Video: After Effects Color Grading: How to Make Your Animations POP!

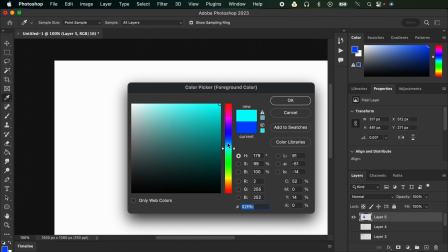[82:20]
But to emphasize the like glow, so I think we need a different like lighting
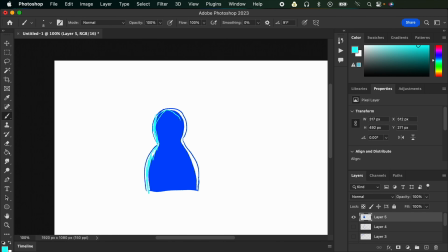[82:28]
here that's only going to be on the edges. So how are we going to do that?
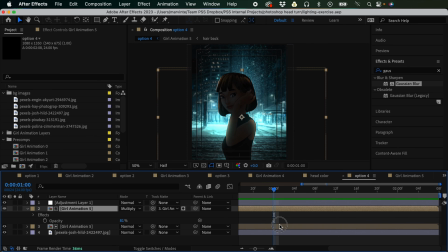[82:35]
So basically we can do the same thing. So I'm just going to duplicate this and bring this on top.
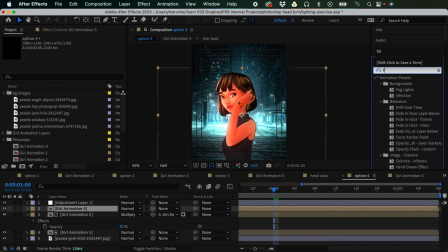[82:44]
Okay, so and I'm just gonna change this to or add a fill effect,
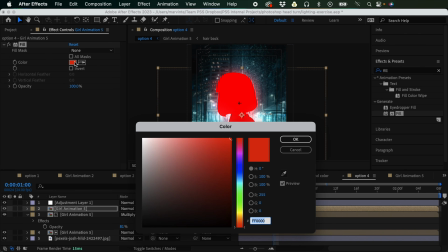[82:50]
so we'll know like what this layer is exactly. And maybe something like that, or maybe close to white.
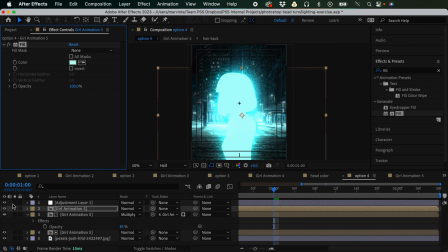[82:59]
And let's remove the glow for now.
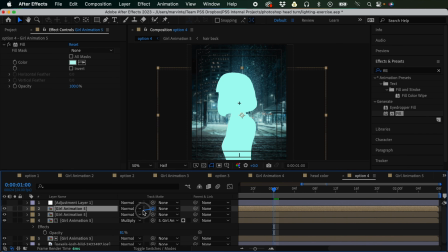[83:03]
And what we want to do is duplicate this, and then target this one above to the layer below it, and then click this invert layer.
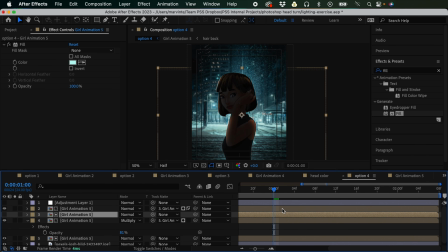[83:17]
And previously what we did was add a glow effect on add the Gaussian blur on the layer above. How about if we add the Gaussian blur on the layer below? It's going to be the effect. And now let's increase the Gaussian blur,
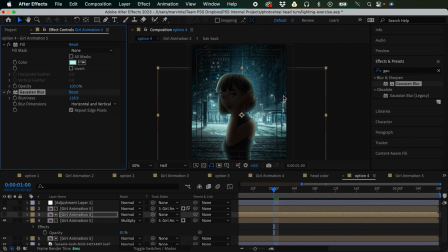[83:37]
and you'll see that it's working like what we want it to, right? Now it's the color is only here on this side. So this is perfect for what we are like trying to achieve.
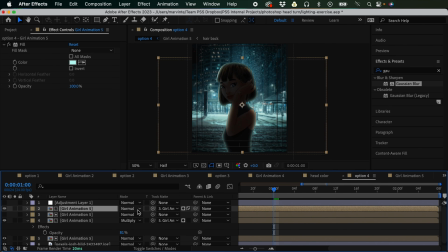[83:56]
And for the blending mode, let's change this to maybe add. So now it's more like brighter. And let's now reveal the adjustment layer. So I think it's looking better now.
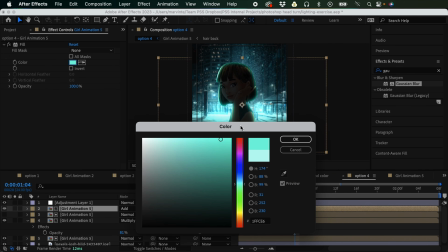[84:15]
And for the fill color of this, you can adjust this to whatever color that you want.
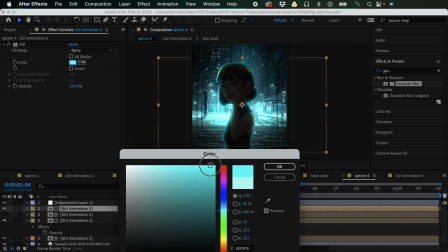[84:26]
So I think I'm gonna stick with something like this, similar to this color right here. And maybe just adjust the opacity.
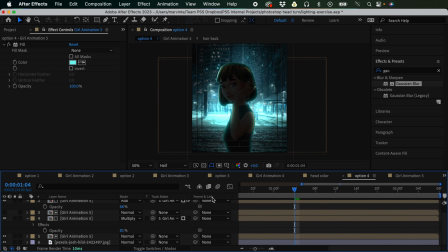[84:39]
lessen it a bit. And also for the shadow, so I'm just gonna change the color of this. Remember, our color for shadow is yellow, and for highlights it's red. So I'm gonna change this to red. So that on just one look, I already know what these are.
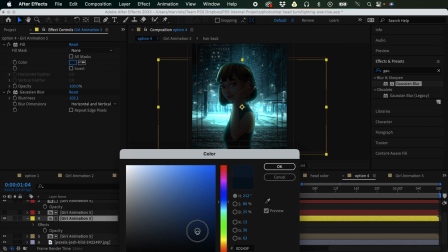[85:00]
And for this one, maybe change the color of this to something like that.
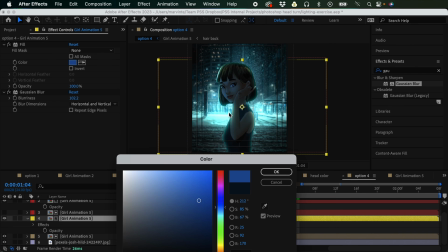[85:07]
Right, it's still dark, but we could still see the character's face. If I make it like this, it's now, the character is now, it feels like she's glowing, and I don't want that.
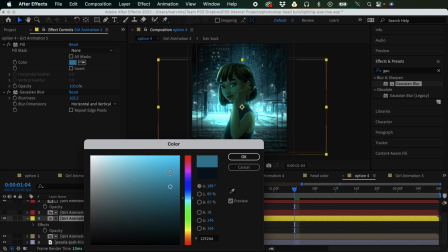[85:21]
So I think this kind of blue is not a good choice, but this one is.
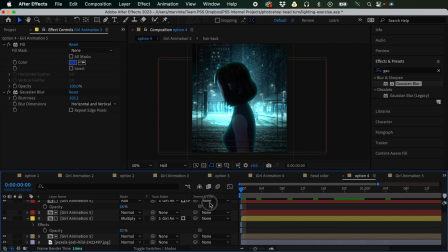[85:31]
And I think this is it.
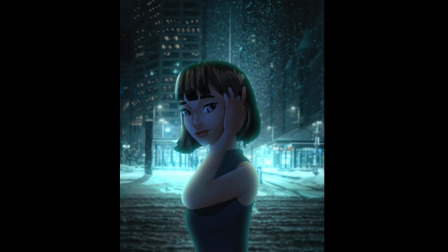So that's the end of the tutorial. Thank you so much for spending your time with me.
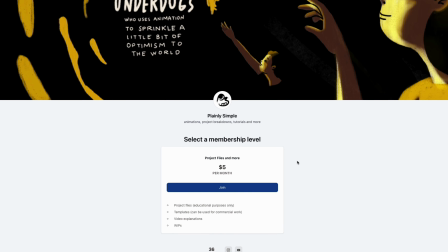[85:45]
I hope you learned something today. And if you're interested to join our Patreon, it's $5 a month, and you get access to all of the project files we have posted in Patreon, as well as templates. In case you are interested, the link is in the description. So thanks again. If you like this video, please give it a thumbs up. It helps our channel a lot. And subscribe if you haven't already. Thanks, and I hope to see you in the next video.